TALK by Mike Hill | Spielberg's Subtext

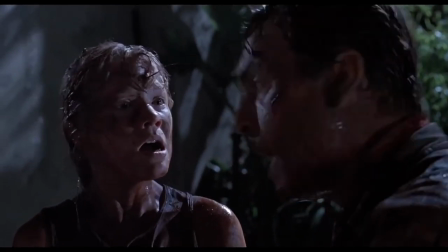I'm gonna look after you, but I have to go help you, brother. So I want you to stay right here and wait for me.
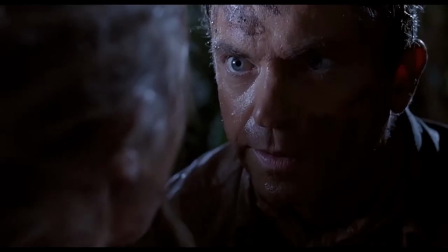He left us. He left us. But that's not what I'm gonna do.
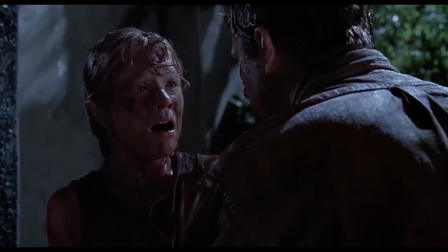Okay?
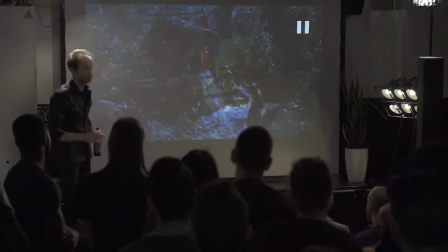Stay here.
So I'm gonna pause that for a sec. So when she says, he left us, and she says that twice before when she's in the car, he left us, he left us, he left us, he left us. That's a hell of a lot of screenplay space to be using up for what seems like an absolutely incidental throwaway line. But it's not incidental, because in the opening shot, Spielberg sets up that these two children are currently going through a divorcing family. So when she says he left us, she's not talking about the literal event of the lawyer leaving her in the car,
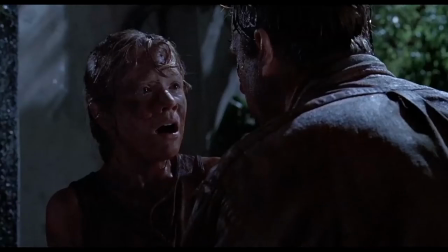because that wouldn't leave that much of a scar. She's talking about the idea that the father figure left us. Right? So when he says, but that's not what I'm going to do, the subtext is what's making us react. It's not the text, it's not the literal events, it's the subtext. And now he goes to get Tim.
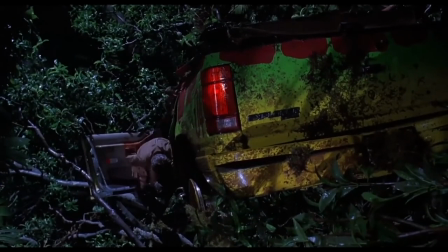Stand in the door. Hang on to me.
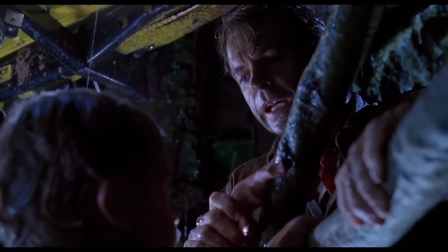Okay, that's not too bad right there. Yes, it is. It's just like coming out of a treehouse.
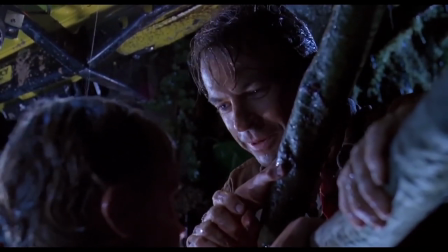Did your dad ever build your treehouse? No. Damn it, girl.
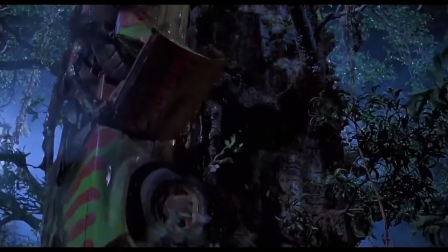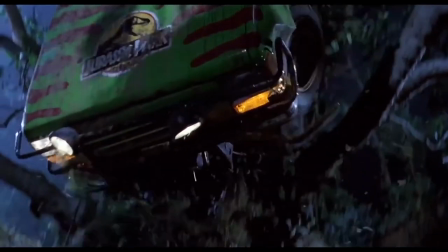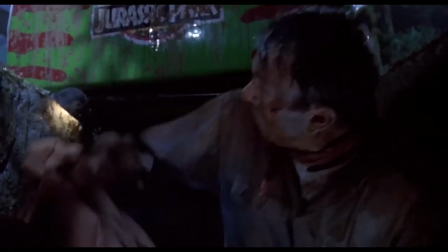Got him.
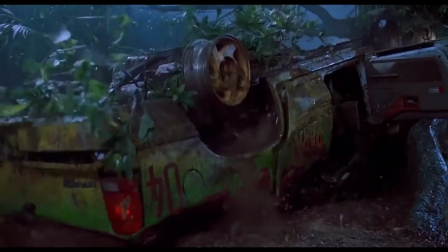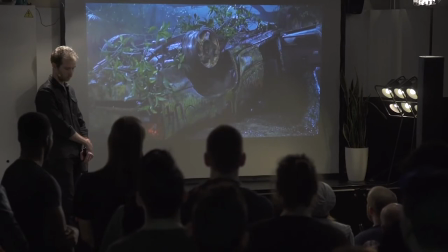Well, we're back in the car again.
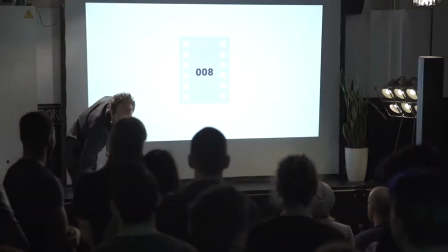Well, at least you're out of the tree. Now, there are two elements to that car falling out of the tree which are really important to note.
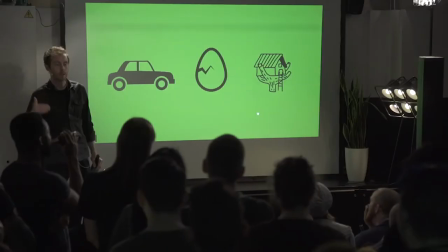Now, the car has already been an egg on the top side. It's already been a symbolic egg, and then it becomes a symbolic treehouse.
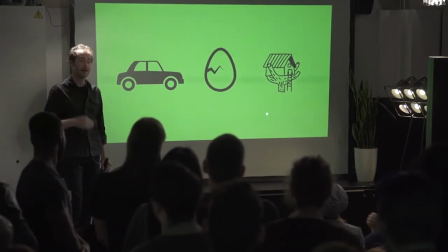Now, the whole reason that that chain of events happens, that particular sequence of action sequence of the car coming down the tree, isn't because of some arbitrary need for an action sequence. The logical chain of events is that the allegory dictates that Spielberg needs these symbols. Then, now they've got those symbols, that dictates what situations need to happen in order for this to unfold. So the allegory drives the creative process. So when the car comes down and then ends on top of them, that isn't a throwaway idea.
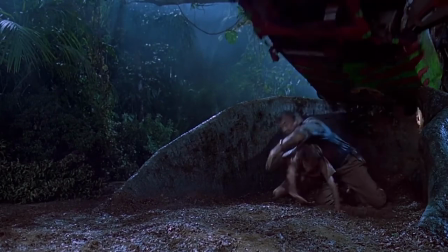And you'll see in the next scene that it's being used because now the car is an egg again. And I want to show you how that plays out.
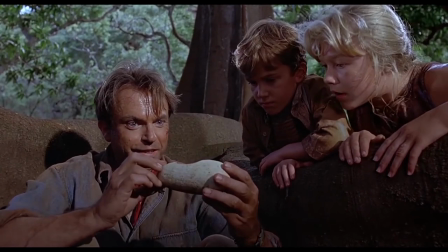It's a dinosaur egg. The dinosaurs are breeding.
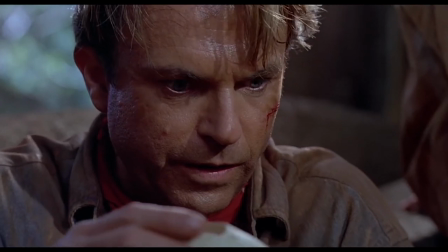Look.
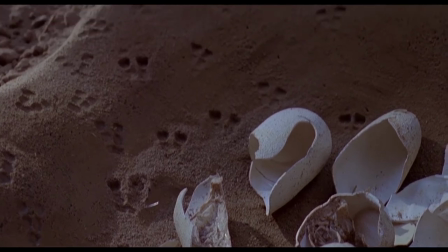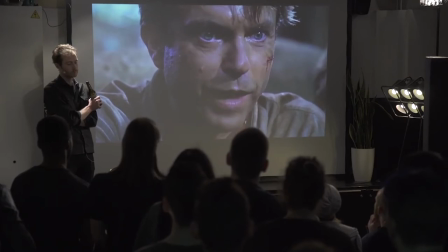I found a way.
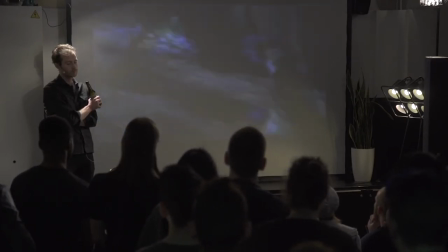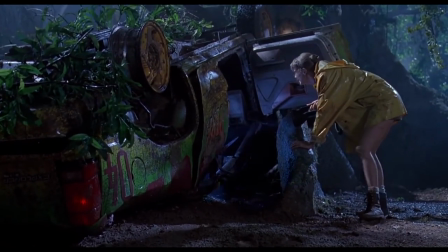They're not here.
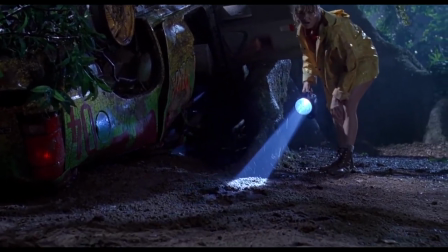Now, what Spielberg is doing is he's setting up a symmetry so that you unconsciously create a relationship between the two events.
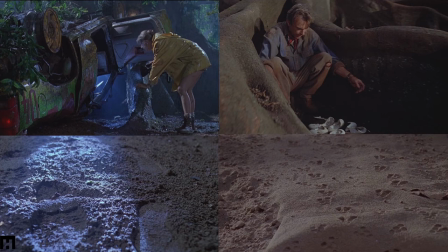Now, on the biological level, what Malcolm, the chaos theory guy, talks about at the beginning of the film, life will find a way, That
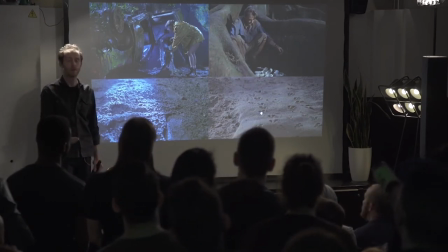manifests in the animals, the females of Jurassic Park breeding and creating life.
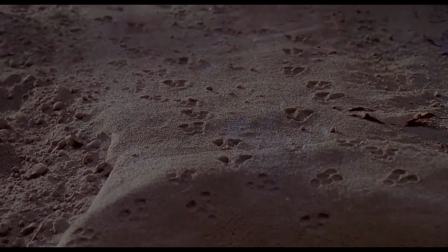And these shells are evidence of that. But they are at the base of a tree in exactly the same way that the broken shell of the car is at the base of the tree.
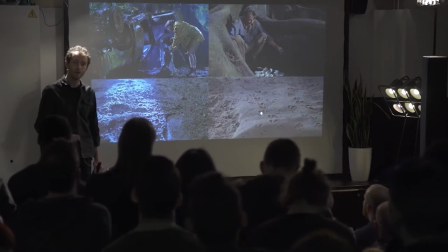And the idea is that there's a parallel between life finds a way socially and life finds a way biologically. That's there to show us that what's actually happening here is that a new life is being found in the relationship between Alan and the two kids.
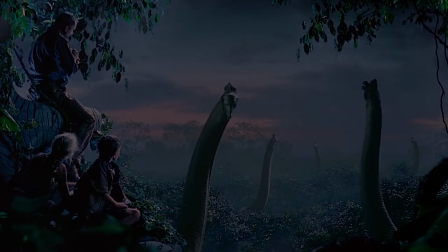So now we go further into the allegory of this guy on a very warped and twisted day out with the kids at a theme park.
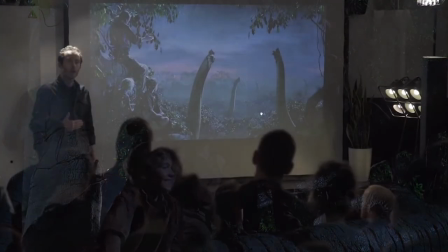And now they go up in another tree and they start to interact with the Brachiosaurus. Now, the function of the scene, we saw the Brachiosaurus before.
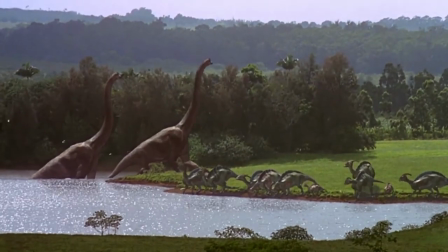It was used in the opening scene when they arrive at Jurassic Park, and it was what he and Ellie used to marvel at life.
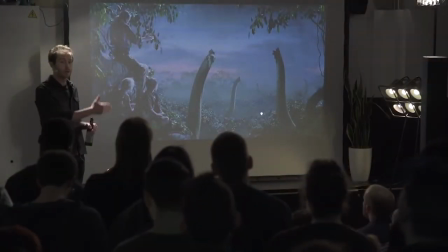It was the miraculous opening shot of seeing a dinosaur. And that's now used as a symmetry with him creating a family unit with these two children.
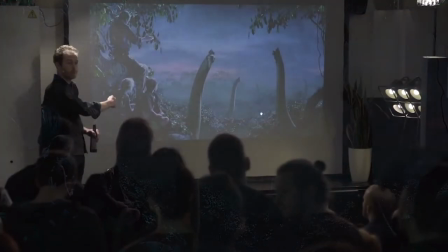The positivity of the opening scene and the positivity of this scene are both mirroring each other.
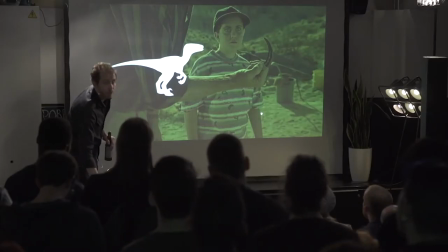So in the opening scene, we saw that he's scaring out of that kid.
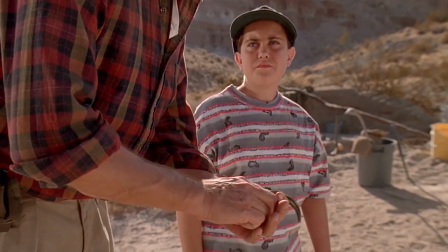Now, Spielberg is making us associate Alan with a raptor.
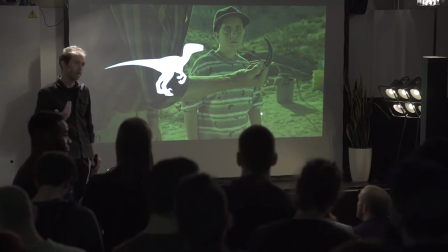Now, he openly talks about his respect for raptors, about how they're pack hunters, about how they're like vicious, brutal animals, and he uses that knowledge and a prop to scare the living out of kids.
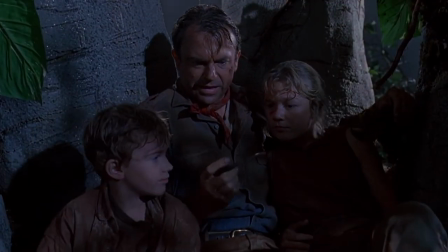And in this scene, as he forges this new relationship, Spielberg uses that same prop to make sure that we understand his internal shift.
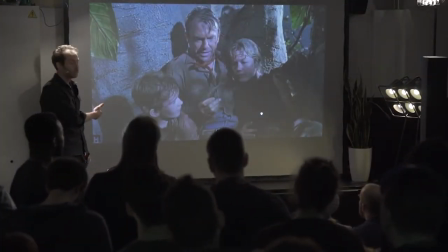Now, these props, these sets, these production designs,
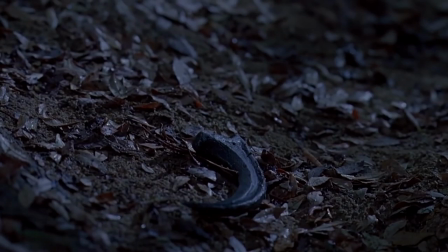these scenarios are always to externalize an internal shift in the characters. That doesn't exist in Jurassic World. None of that happens.
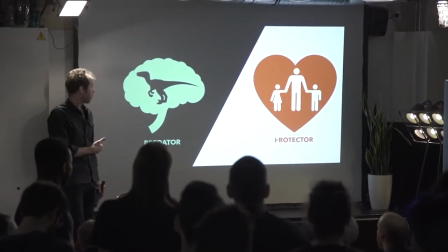So what is happening with Alan at the moment is he's going from an intellectual that obsesses over dead animals,
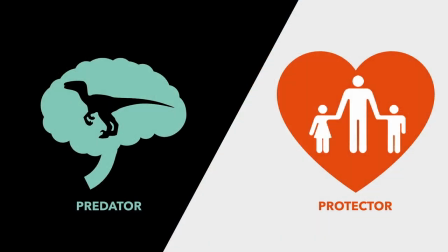and he's now becoming somebody that's interested socially in living creatures. This is the shift he's taking, and this is what we're learning through the props and through the scenarios.
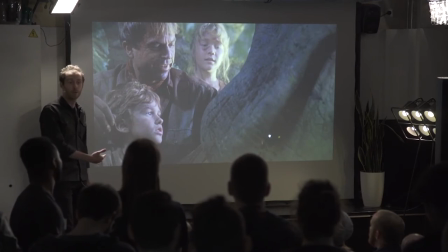The next morning they wake up, and now it's the birth of a new situation. Now, the entire thing is framed.
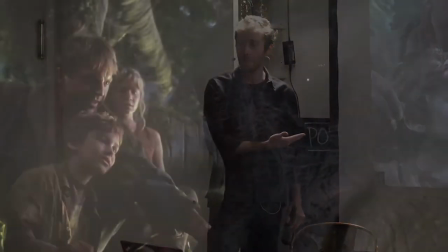He's developed into a father figure. He's now going to the petting zoo. He's interacting with the kids, almost as if they're his own.
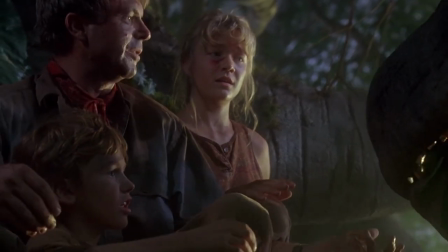But that's not the end of his growth. So we need to escalate things.
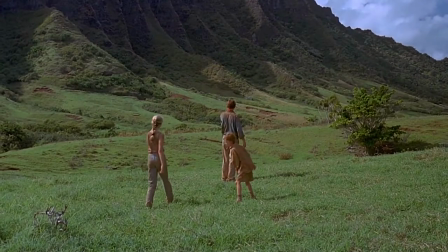So as they make their way back towards the visitor center, the allegory requires that we keep strengthening the bond between the children.
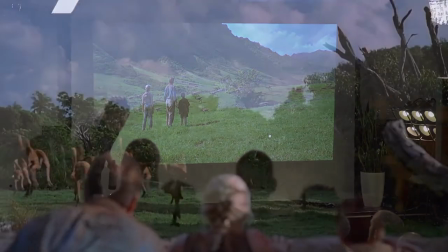And what better way to strengthen the bond and to remind us of the function of the T-Rex?
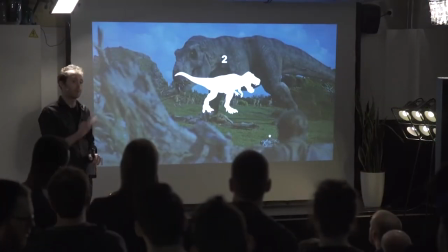So the T-Rex comes back for the second time. He only features three times with these characters, because he has a function that represents something.
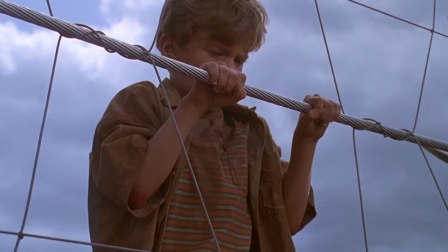They then get redirected to the fence where Tim is electrocuted and effectively dies, right? Now, we've already established a strong bond between Lex and Tim and Alan by having him save both of them individually in different scenarios. But now, to really up the ante, we need to make something happen very, very symbolic.
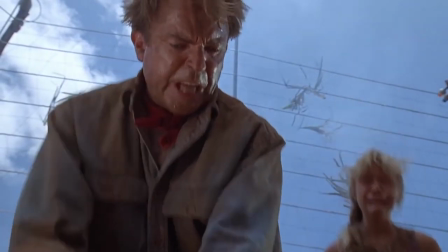And that is that Alan needs to give life, literal life, to Tim.
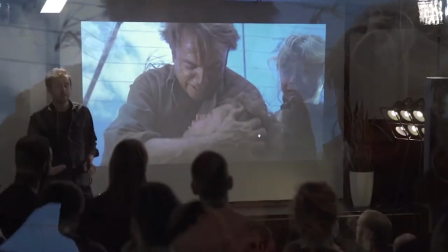Now, this is as close as it gets to being an actual, literal father figure.
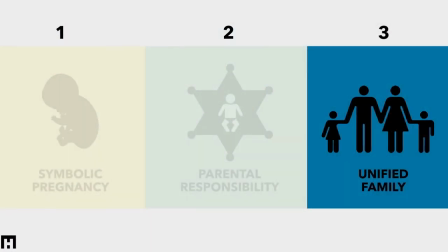So now, the third act is where we have to make them unify as a family.
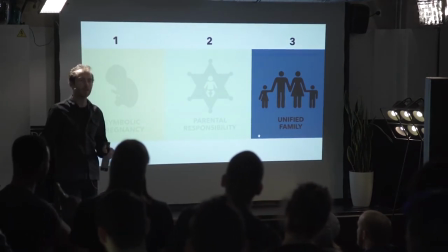Now, we're sticking with the allegory here, remember? We're not detouring just for the sake of showing a 60-foot T-Rex running around in a park.
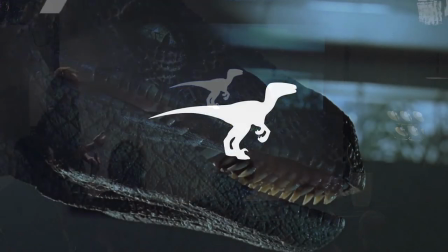So now, we bring in the big guns, which is the raptor. Now, we've already established throughout the entire film that Alan was, in the beginning, a metaphorical raptor. And now, he's thrown away his claw, and now we face up to the biggest threat that all of them have got,
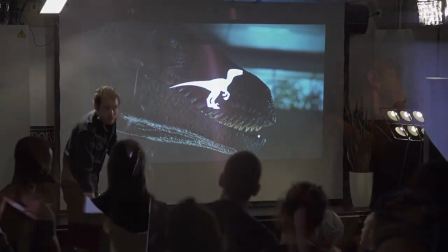which is these guys basically attacking the children when they're by themselves.
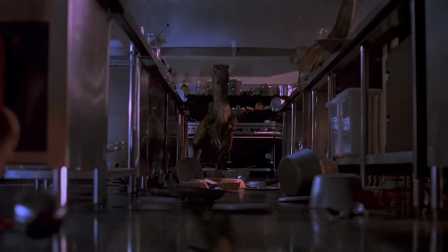So the children now use the responsibility and the things they've learned from the role model in the previous scenes, and they look after each other.
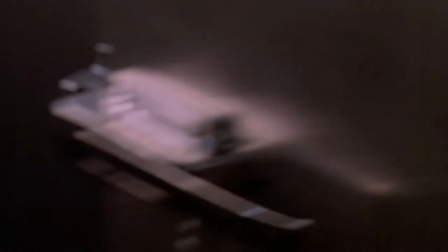So this is a socially responsible film, which Jurassic World isn't.
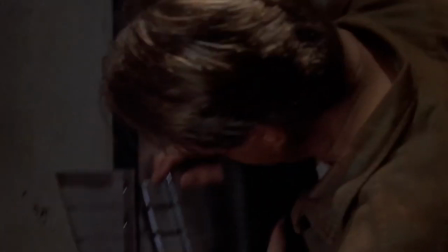So then once the kids go through their personal journey looking after each other, the whole family unit is returned to work together.
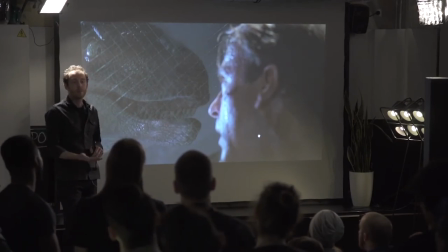Now, Alan then faces up to the raptor. The first time he's seen what he was admiring at the beginning of the film, sees it face to face. That's the function of this shot. He gets to see it in the eye and see what it really is. And what is he seeing? He's seeing himself in the eye. That's the whole point of the raptor. It's a symbol.
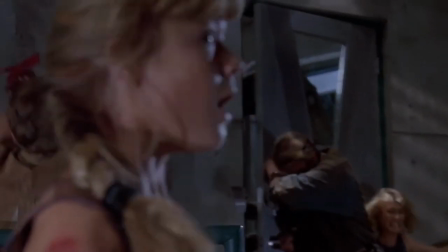So they then work as a team. And you'll notice
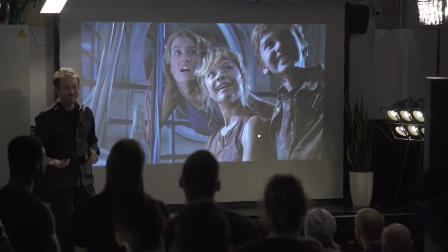that, as cheesy as it is, Lex using that computer in a completely illogical way,
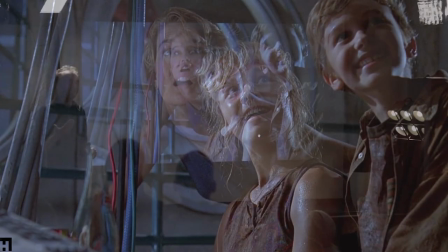the whole point of that is to show that at the beginning of the film, if you'll remember,
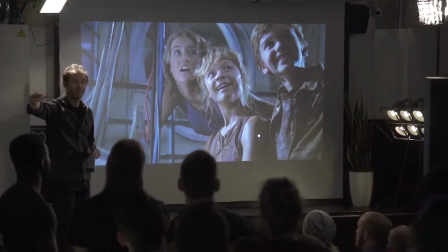when Alan touches the monitor for the ultrasound, he breaks it. And the whole thread is, oh, machines hate him.